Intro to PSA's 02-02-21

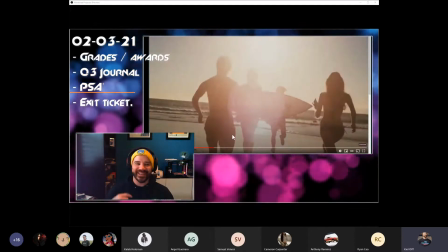And like the song's lyrics are like no repercussions for our mistakes, and the rules are there for us to break, and they're really setting you up pretty hard.
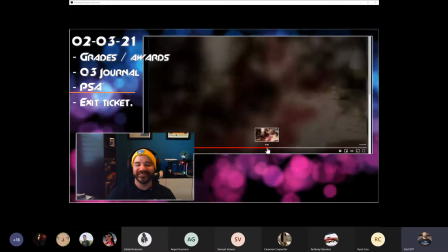And then once the first, yep, skipping school equals death.
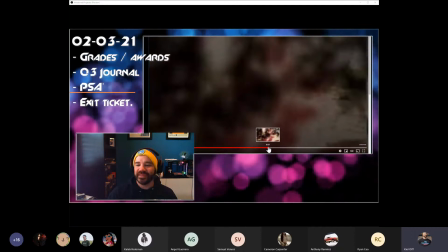See, Caden, you get it, you get it. Um, and then it's like the colors just totally shift,
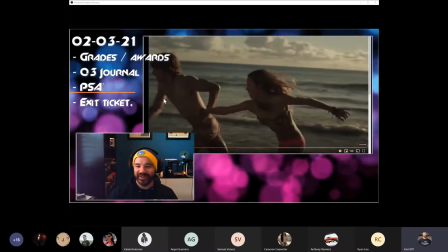and it's like the golden look is just gone, right? Once the terror starts, everything kind of shifts red, right?
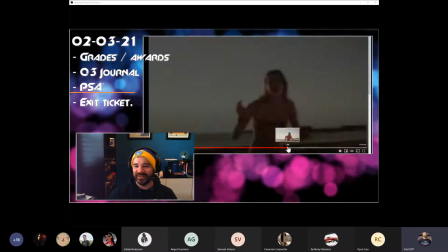You see they've shifted the sun to red and their color timing, like just dark, right?
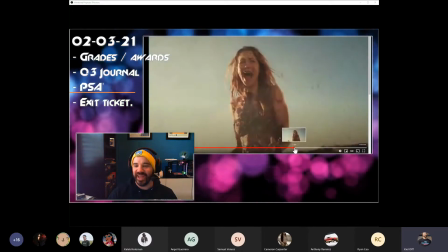Now it's like the sun is way lower and it's just kind of dark and gray. This shot, like color is kind of sucked out of it.
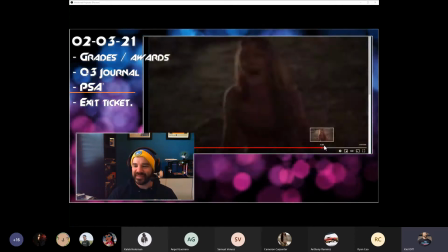It's a much less vibrant image. Um, and then, right, here's the fence that they snuck through at the beginning.
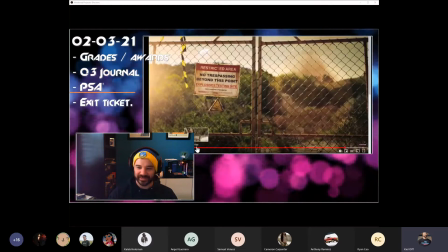You can see the little hole down there, and that's the hole that they snuck through.
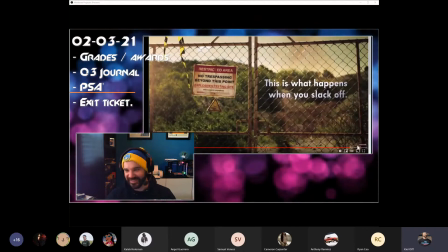This is what happens when you slack off. And so then we have our back end, right?
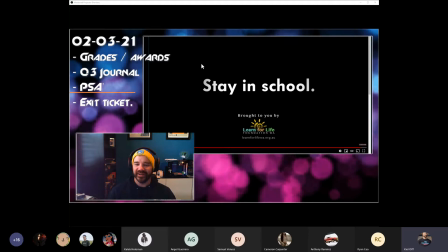Stay, that's an action verb, a call to action, stay.
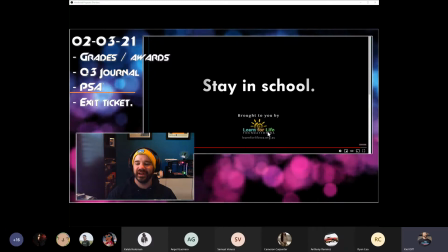And then it's brought to you by the Learn for Life Foundation, and their website is learnforlifewa.org.au.
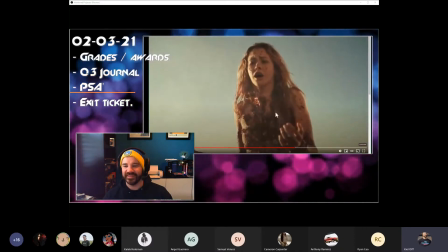Down there in Australia. And yeah, that is a big time twist, an unreal twist.
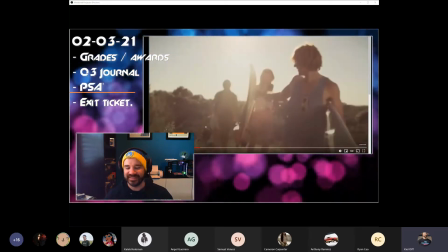I just remember the first time I saw it, and it's still every time I see it, I'm like, that is a good PSA.
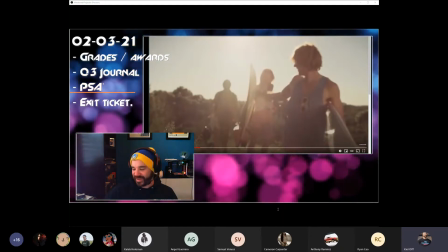It definitely, I think it had a lot of like, and like they say, there's no such thing as bad press, and then it was like, oh, is this PSA too violent, and blah blah blah,
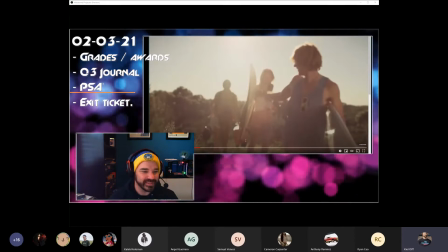all that kind of good stuff happens. Let's see here. Let's do these.
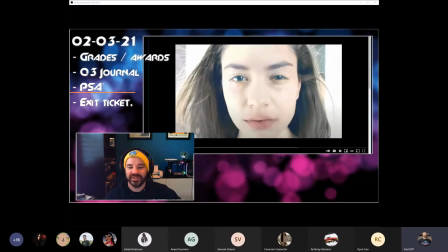So we've talked a little bit this year about Darren Aronofsky, the director.
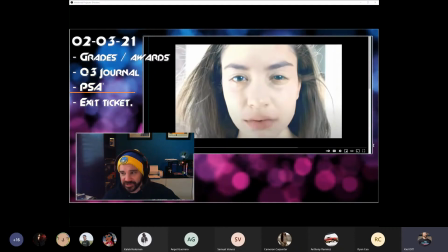We watched a clip of his with Requiem for a Dream and Pi. Those are both his movies.
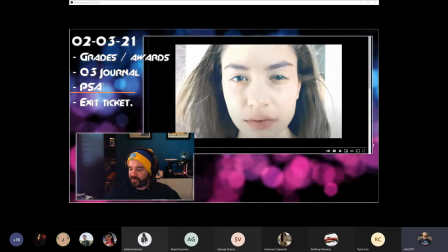And then I think I showed you guys when we were like learning camera framing, we looked at like shots from Black Swan, which is another one of his movies.
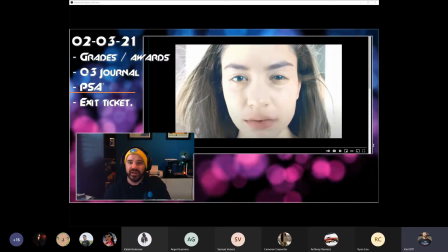He actually got hired to make a series of
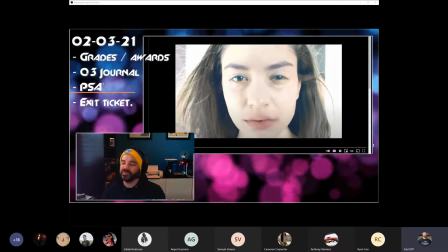PSAs for the Meth Project, which is the group that's trying to like curb meth usage.
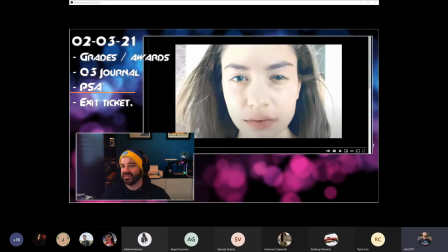So he made like, I think it was like 8 or 9 PSAs, and they all have kind of the same structure.
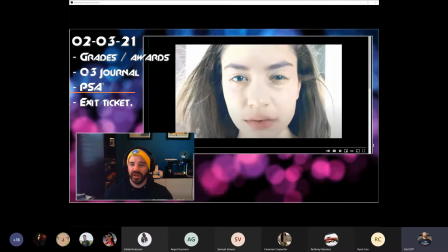And so the structure is kind of the hook. Each of the PSAs is what's called a oneer.
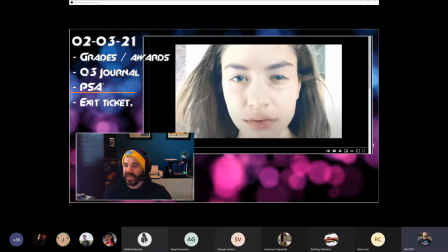It's a single shot with no edits. They all start in a tight close-up like this.
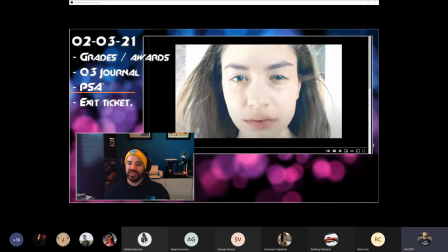They all start in slow motion. They all start very bright.
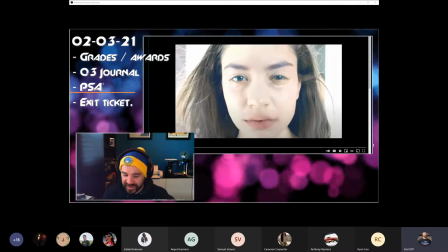They all start with the voiceover line, "If I had asked," and because that's kind of the tagline of the group.
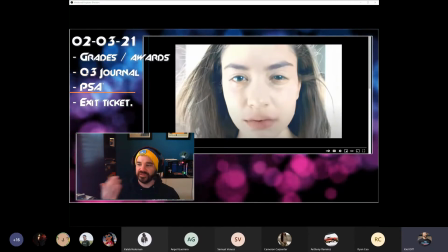And so let's take a look. I have 2 of them here, and you'll see how they're similar. This one's, I think, is the best one.
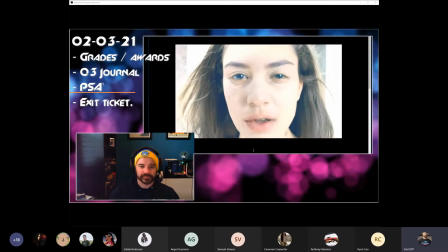If I had asked, what does meth do to your brain? Does meth make you hear voices?
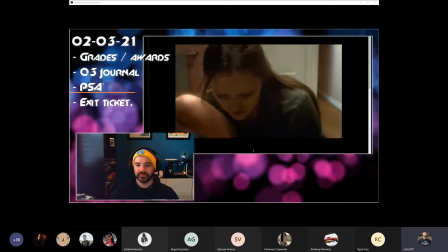Or if I asked, can't you just stop doing meth? My mom wouldn't be asking.
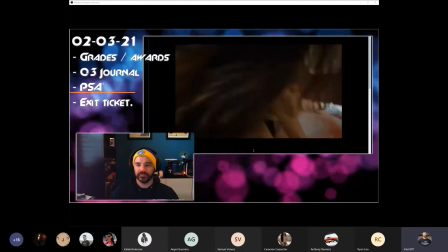Oh God, what did you do?
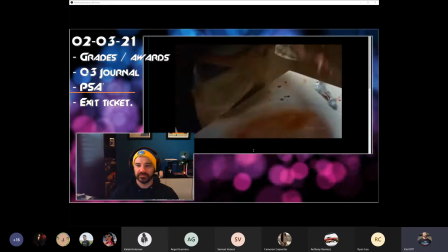Oh, baby, hold on, please. Honey! No! Oh, no, please, honey,
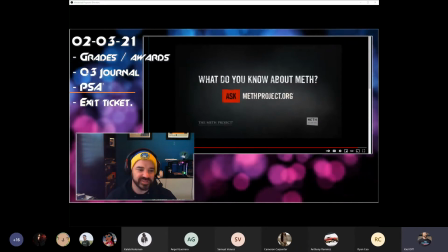no!
And so let's do the next one as well, and that way you can see how they're similar. And then I want to go back and talk about this one because I think this one's really cool.
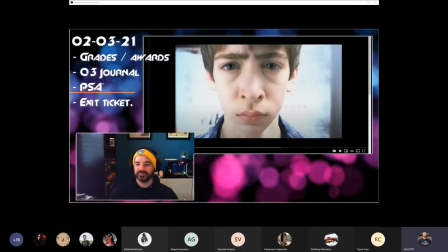But here's another one. You'll see how similar they are.
If I had asked, will I lose control on meth?
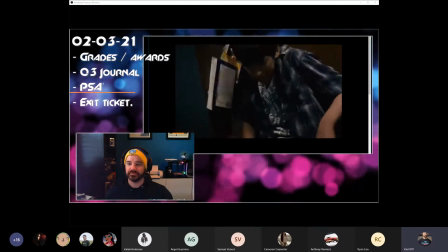Can meth really make you violent? Or if I had asked, will meth make me steal from my own family?
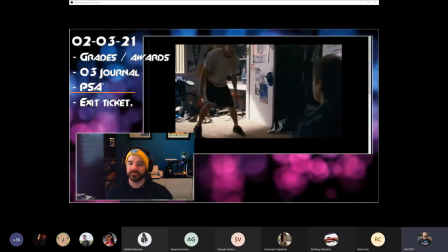I wouldn't be asking my brother. Where's your money? Where is it?
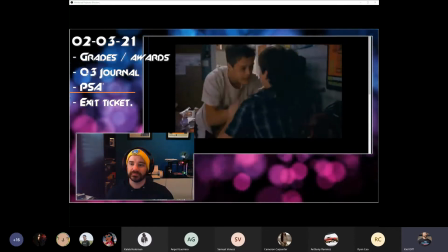Give it to me! Give it!
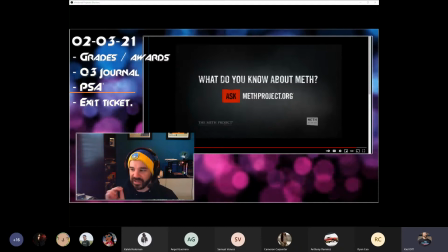So each of these spots is 30 seconds long on the button, right? Because they're for television.
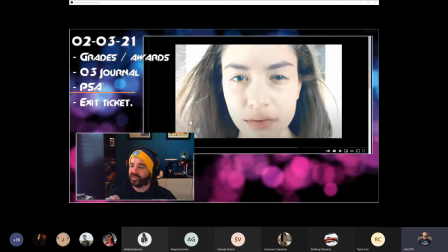I want to look at this one here. I think this one has really got a lot going on, even though it doesn't look like it at first glance.
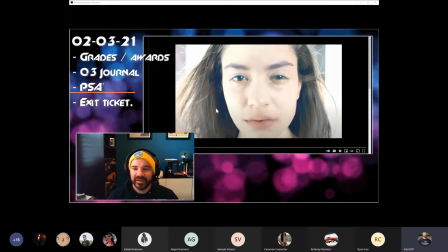Let's see here. So it starts out with the really bright exposure. I had asked.
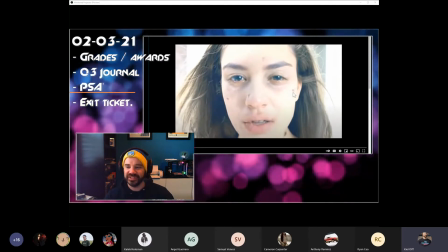And then as the exposure drops, you can see like kind of the lesions on her skin kind of come into view, right?
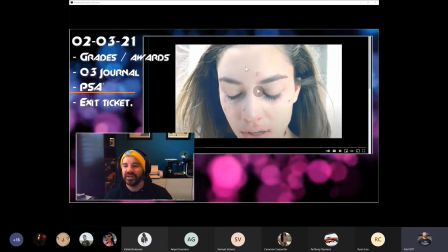Because meth makes your skin basically just like fall apart. And so that's kind of wild.
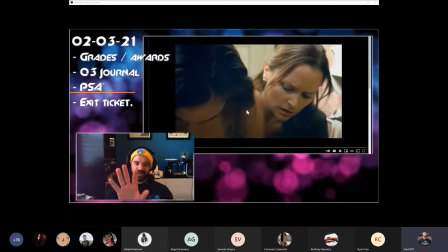Then if you think about it, right, we're kind of like straight ahead of her here, which is where the mirror and the vanity would be.
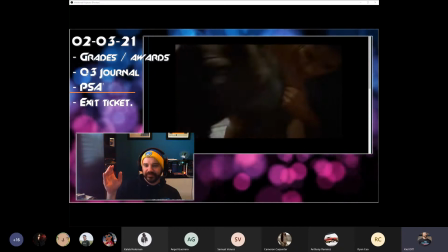And so then the camera operator like tilt down and then arc left.
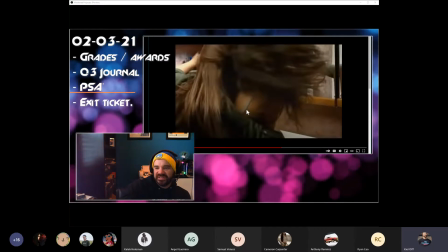And so now that we've arced left and are kind of over her shoulder, you can see where the mirror is, but that's where the camera just was.
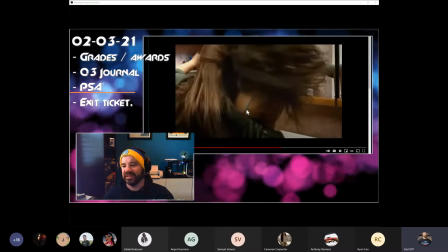So my guess here is that this is a set, most likely,
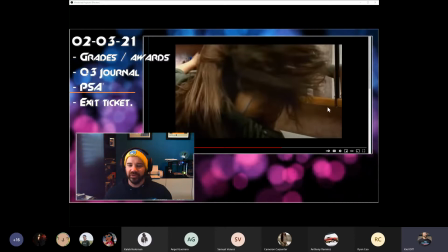and that this wall with the mirror is what's called a wild wall. It's wild because it can move or swing.
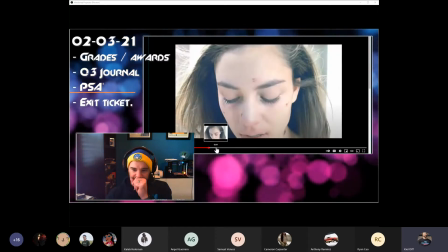And so I'm betting that as the camera operator is here
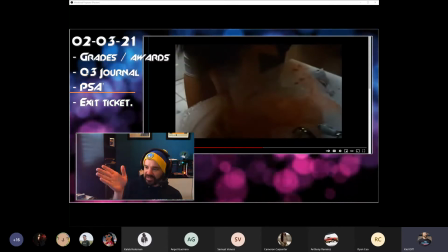and tilts down, a grip or a crew member is placing that wall into place, right?
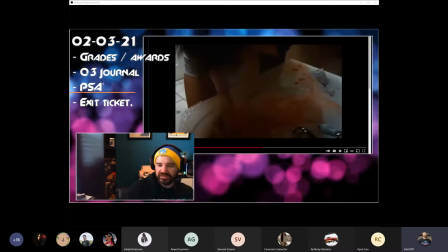It's open right now and the camera operator's here. And then as the camera operator moves, they close the wall to take up the space where he was or he or she was.
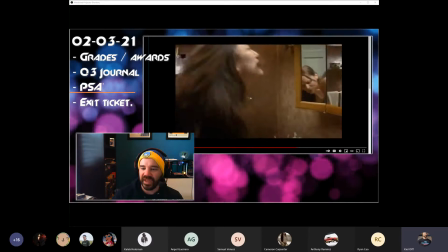And then as the scene progresses, tilt down again.
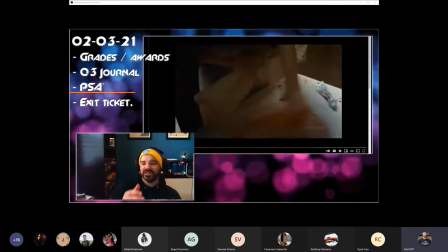Now the grip is opening that wild wall again so that the camera operator can slide back into place.
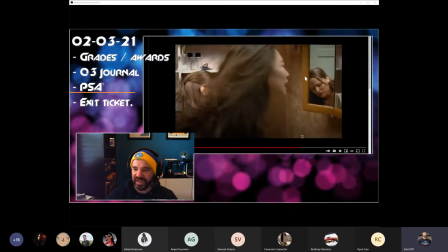But not only that, but they're doing something else too. You see the edge of the mirror here, this kind of wooden frame.
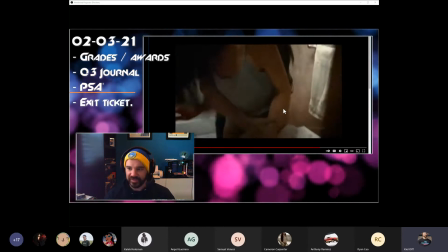I think they have a secondary grip right here, moving a frame with a pane of glass in front of the camera.
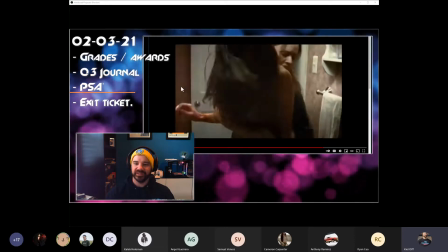You can see the pane of glass, the edge of the mirror kind of slide through the frame, right?
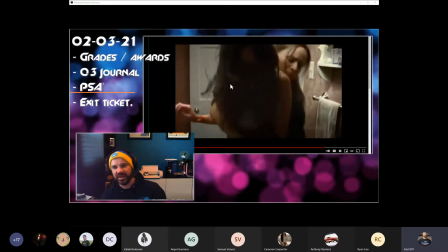So it's like now we're back in the mirror kind of, because the girl,
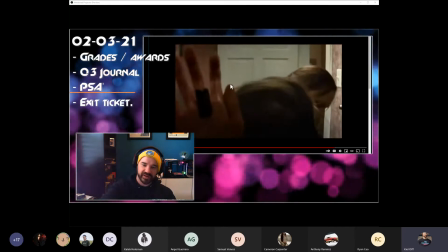when she's struggling with mom, she at the end, she's boom, and you see her hand is flat against the glass with the razor blade.
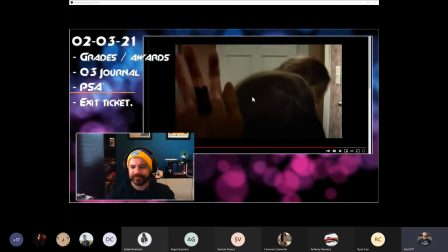And so they brought in a pane of glass. I thought like, well, maybe they're just going behind.
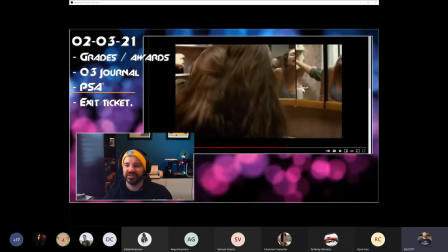It's like one of those like two-way mirrors. But the problem is that two-way mirrors are they are darker and they cut light down when you
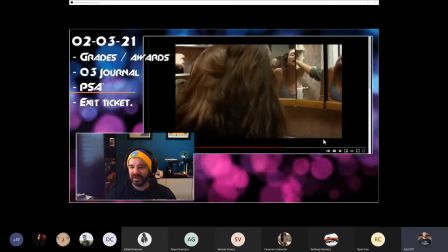go behind them, and so it would get darker if you were trying to use a two-way mirror.
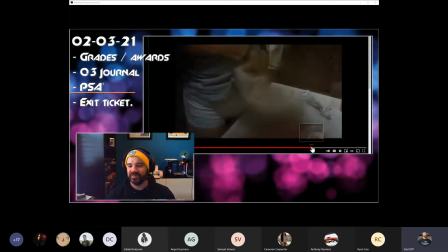So I think the simplest answer is usually right,
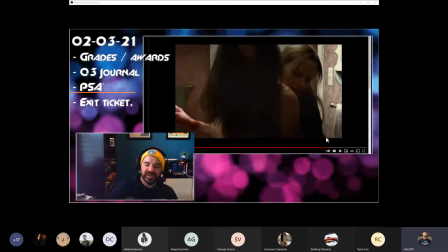that it's probably just a plain piece of glass in a frame that a grip is bringing in, maybe on a ladder and kind of hovering over or whatever.
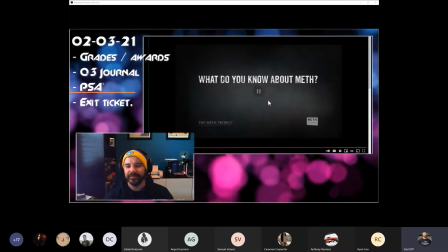So this one has a lot going on in it. Then if we look at the final page, I think out of all the videos we watched, this has the best final page.
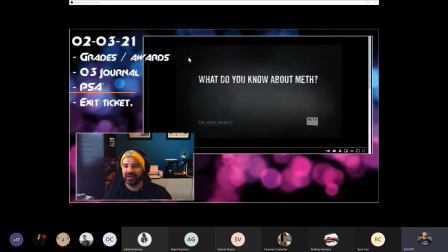So what do you know about meth? And also I like that it's on a gray kind of textury background.
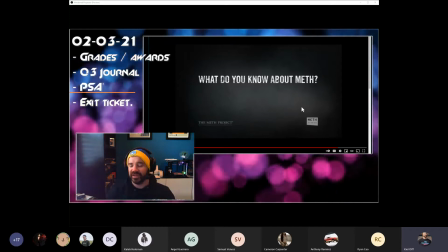It's not just floating on black.
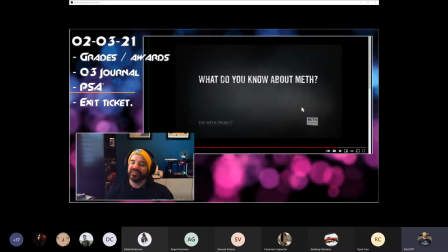Floating on black, text floating on black can look cool, but it often just looks lazy if you don't really have really strong graphic design skills. And so I think that putting in a texture background or just a gradient background can really
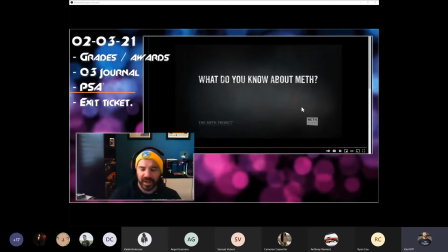make things look a lot more professional.
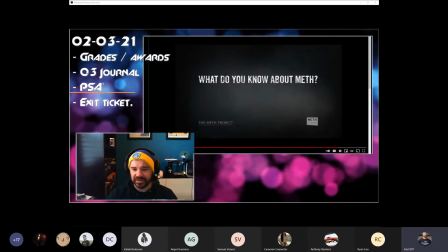Then if we play it, you'll see and you'll hear that the Ask logo shows up with a sound effect right there, that click.
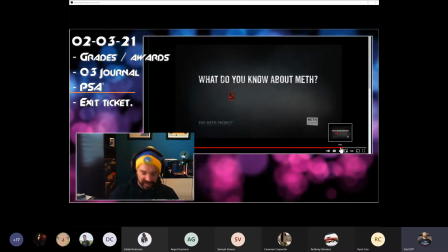I think it's the click of a lighter. And if you look at the Ask, it kind of comes in, kind of bleeds in a little bit.
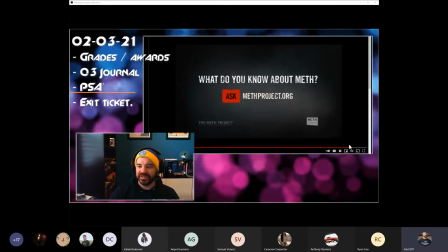And then methproject.org comes in and kind of like a burning sound effect.
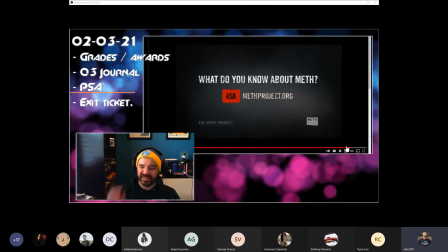Same thing, it kind of bleeds in. It's not just a standard cross dissolve, it's kind of got something else on it.
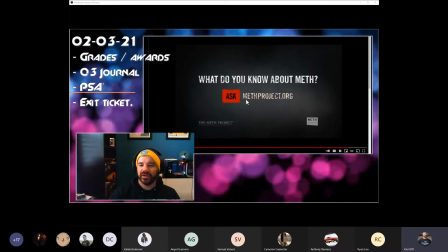The font is kind of scratchy. So here's our call to action, which is ask, which is kind of the whole tagline of thing.
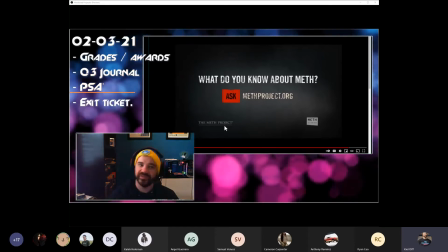If I had asked, then my mom wouldn't be asking, or if I had asked, then I wouldn't be asking my brother.
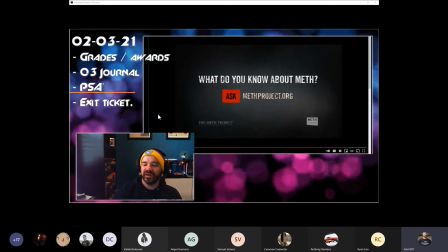And the website to go to, and then here's the logos of the agencies who paid to have it made.